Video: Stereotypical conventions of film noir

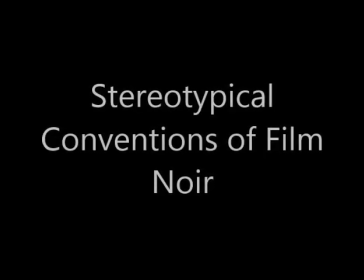0s
Okay, so these are just some stereotypical conventions of film noir that we've discussed.
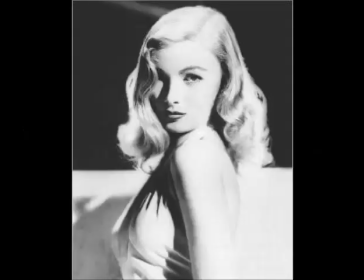6s
Generally speaking, in film noirs, there will always be the character of a femme fatale. She will be very seductive and very sexy. Her clothes will be typically revealing, either showing cleavage or a bit of leg, and usually there's a lot of close-up shots on mid-shots, zooming from her feet to her legs as a way of revealing her,
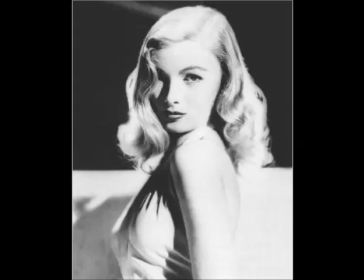23s
and then moving on to her face later. Also, she may be wearing red lipstick and have like softly curled hair around her face to add to the womanly feel.
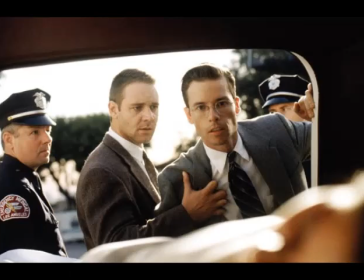35s
There will be a hero, anti-hero, private eye or morally questionable character, which is usually played in the role of a detective or a policeman. Examples of this can be seen in the picture shown of Bud and Ed from LA Confidential,
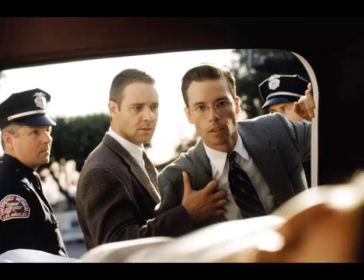53s
when they play the role of two police officers in a police force and kind of like good cop, bad cop type thing, which is very common in film noirs.
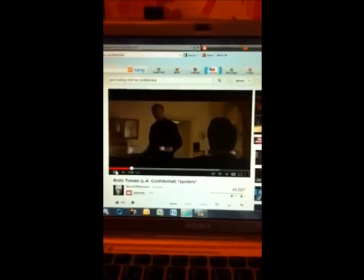65s
There are mainly quite a lot of dark themes within film noirs, such as death, and there always seems to be a death.
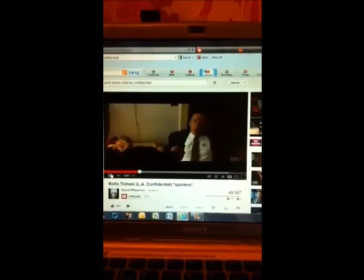73s
For example, the death of Jack, seen in the clip that I'm going to show next, in LA Confidential again,
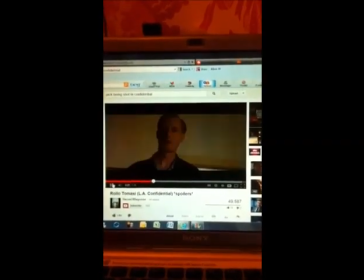80s
and these dark themes actually add an alienation to the audience because they're very unexpected and it takes them by surprise. The use of Dutch angles and
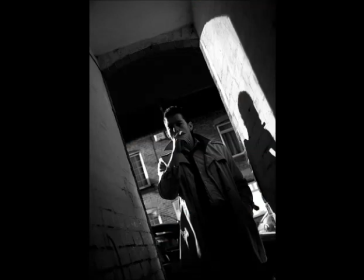91s
canted angles in film noir are used as a device of disorientation for the audience, as seen in the picture. It makes the audience feel a sense of unease as they do not know what is looking at the camera, and because the shot is not dead on, we can't see everything, we see it as a slightly different angle,
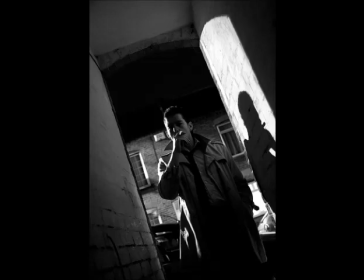111s
which makes the plot line seem a lot more twisted.
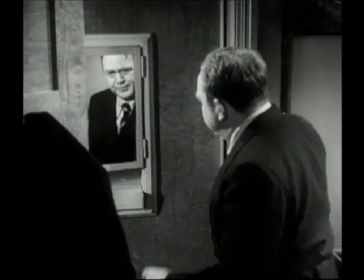116s
The use of mirrors or other distorting objects such as reflections, bring a sense of panic in the audience, as we may see the back of a person's head over the shoulder shot and their reflection in a mirror. Yet, perhaps sometimes in film noirs there may be a character behind them that we do not see,
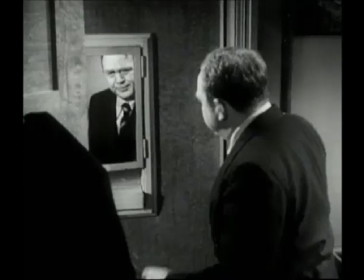134s
but if you pan around their shoulder, there may be another character's eye line in view of the reflection in the mirror, which then obviously adds a sense of drama because you don't know what that person's doing there or what's going to come next.
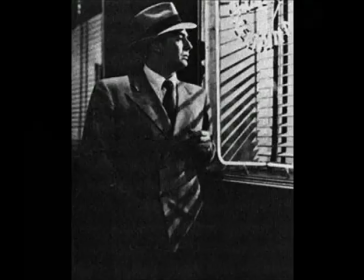146s
The use of blinds, such as Venetian blinds, are a very stereotypical convention of film noir, and they're almost portrayed in all different films. The use of them help to add a sense of kind of like dark shadows and dark lighting in contrast to like light areas when they're reflected onto faces.
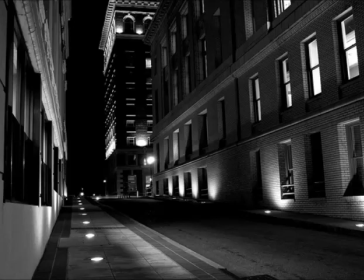167s
The use of urban settings adds a dangerous element to film noir, as they are seen as more of like kind of a killing or death scene, but also as they are in places that we see day to day,
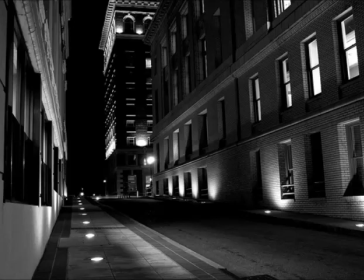180s
they may not necessarily be assumed and portrayed in this way at first, but when you watch a film you can see how they can be more dangerous.
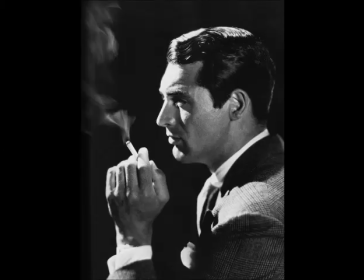190s
Cigarette smoking is another stereotypical convention of film noir. It kind of adds a kind of cool element to a character and makes them seem more mature and more authoritative.
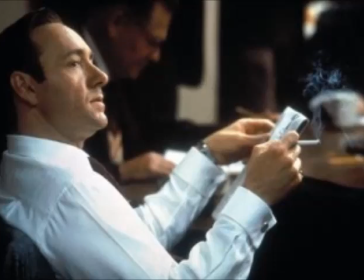203s
Flashbacks or other specific editing techniques also are used, and for example in this next clip from LA Confidential there is one when Bud is looking at a card when he finds the dead body in
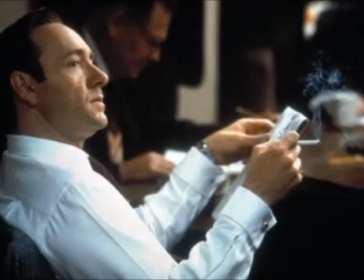222s
the basement, and he remembers a flashback of the man saying the name to him, and it just adds a sense of like it's in another enigma code of something that the audience didn't pick up on straight away, but when you think back to it, it's quite an obvious clue.